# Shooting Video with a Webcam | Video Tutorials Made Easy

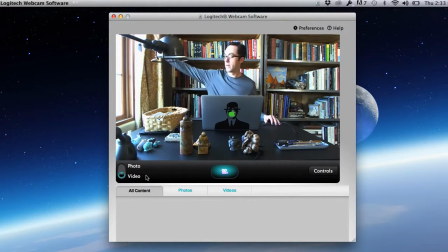And if I wanted, if this was too much light spilling in,
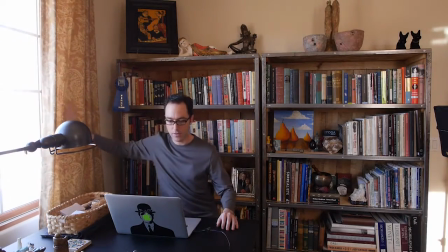I could even close these shades a bit and have the curtains as, well, another texture in the shot.
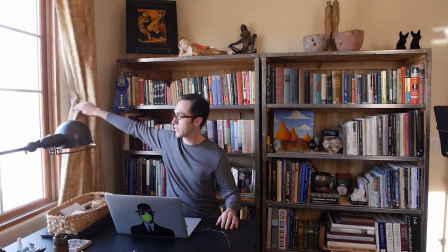In this case, because of the giant window and all of the light coming in,
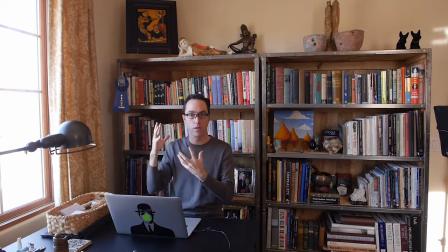you'll notice that I'm getting a lot of light on one side of my face, but not a lot on the other. Even having one window that's smaller than this and further away is not really going to be sufficient.
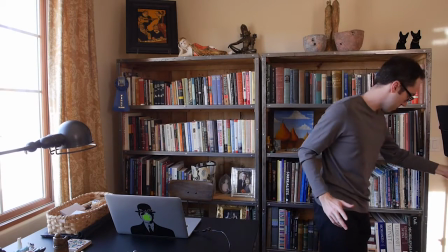So I'm going to need to add additional lighting, and for that I brought one of these 1x1 light panels,
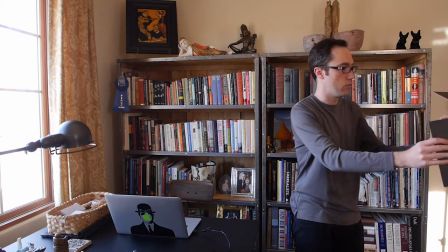LED panels, to use. And I might point out that in using this, I'm using a diffusion filter that came with it, and these lights, as I mentioned, are daylight balanced, so they're going to match the daylight coming in from the window. but they can be a little bit intense, and so using a diffusion, and in this case it's a minus green filter that came with this, can help a lot. The minus green is just going to make sure that it's a more natural white daylight light. So daylight is 5600 Kelvin. Tungsten light, if you're using tungstens, are 3200 Kelvin. So you can see there's quite a difference in color temperature between 3200 for indoor tungsten light and 5600 Kelvin for daylight. So it's important to keep that in mind if I'm going to be using tungsten lights and daylight coming in from the window. I'll probably want to gel one of the tungsten lights with a gel that will bring it up to daylight, which would be a CTB filter. You could also use a CTO filter if you wanted, which would be an orange filter over the LED lights or fluorescent lights to make them tungsten color if you wanted. That might be a little too technical or too complicated, so if it's over your head, don't worry about it. Just make sure that if you're going to be using daylight, then use your fluorescents or LEDs because they're balanced for 5600 Kelvin.
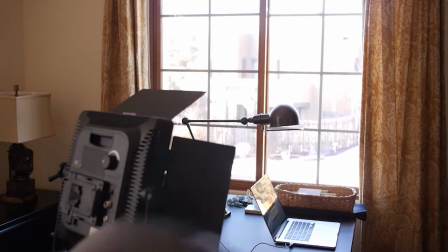So I've got my LED here, and I'm just going to plug it in
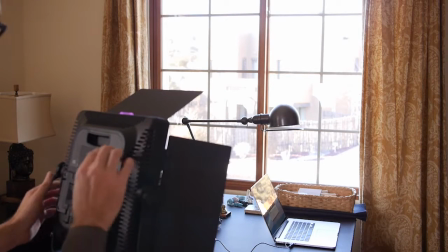and turn it on. Okay, and I probably need to raise it up a little bit.
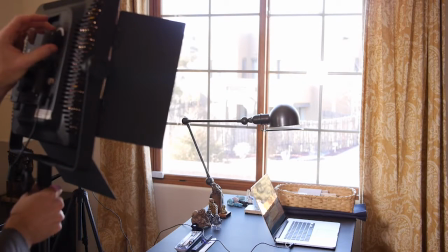And I'm probably going to need it more intense than that because it's pretty bright out coming through the window.
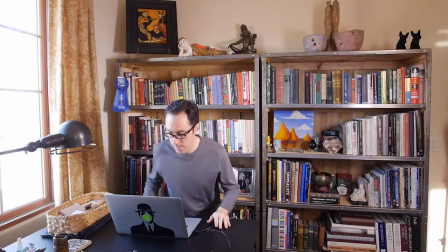So let's see how that does. Let's see if that's pretty good. That's pretty good.
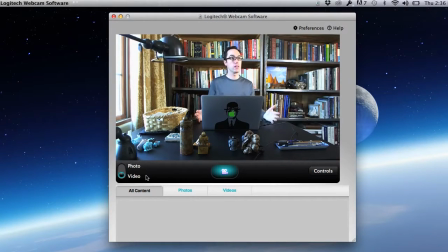I'm fairly evenly lit on both sides of my face.
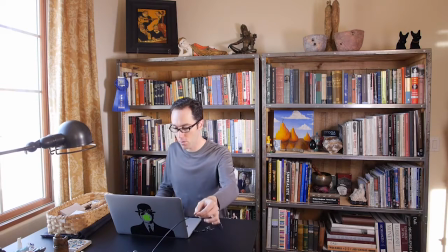The only thing that I don't like about this shot is I have this cord with this Velcro running through, and that doesn't look very attractive.
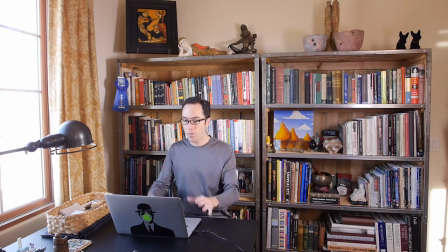So I'm just going to move that off the table. And I'm okay having my computer here, but of course if I didn't want that, I could, well,
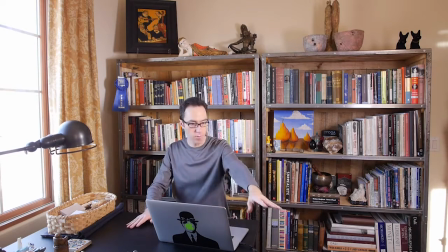easily place this somewhere else out of the shot, say over here on my desk or behind the camera if I need it.
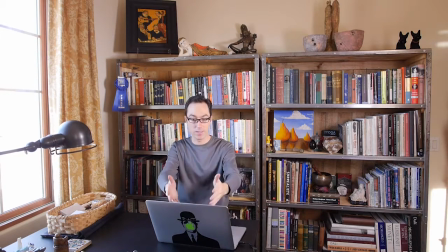Once I get my shot set and I can see that this looks really good, then I can pretty much stick with this and move my computer elsewhere if I need this space to be able to work in.
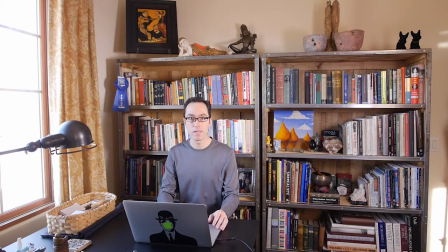In this case, I'm okay with my computer being here. I don't need to get rid of it. It actually serves the purpose of what I'm talking about in this video. So I'm going to leave it in the shot. Now, in order to get started,
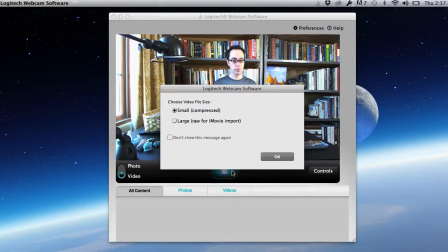all I need to do is press record, and I can choose my format. In this case, I'm going to go with large because I want the highest quality possible. But even if I chose small, it would still be HD.
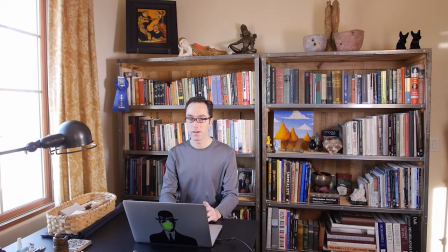It would just be a compressed file, which, depending on how you're going to use it, could be suitable for you.
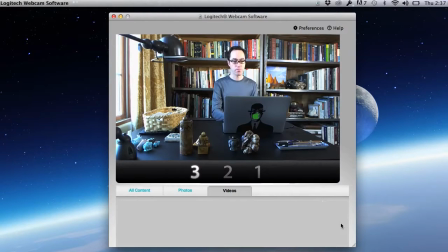In this case, I'm going to use large though. And it gives me a countdown clock so I know when I'm on, and now I'm on.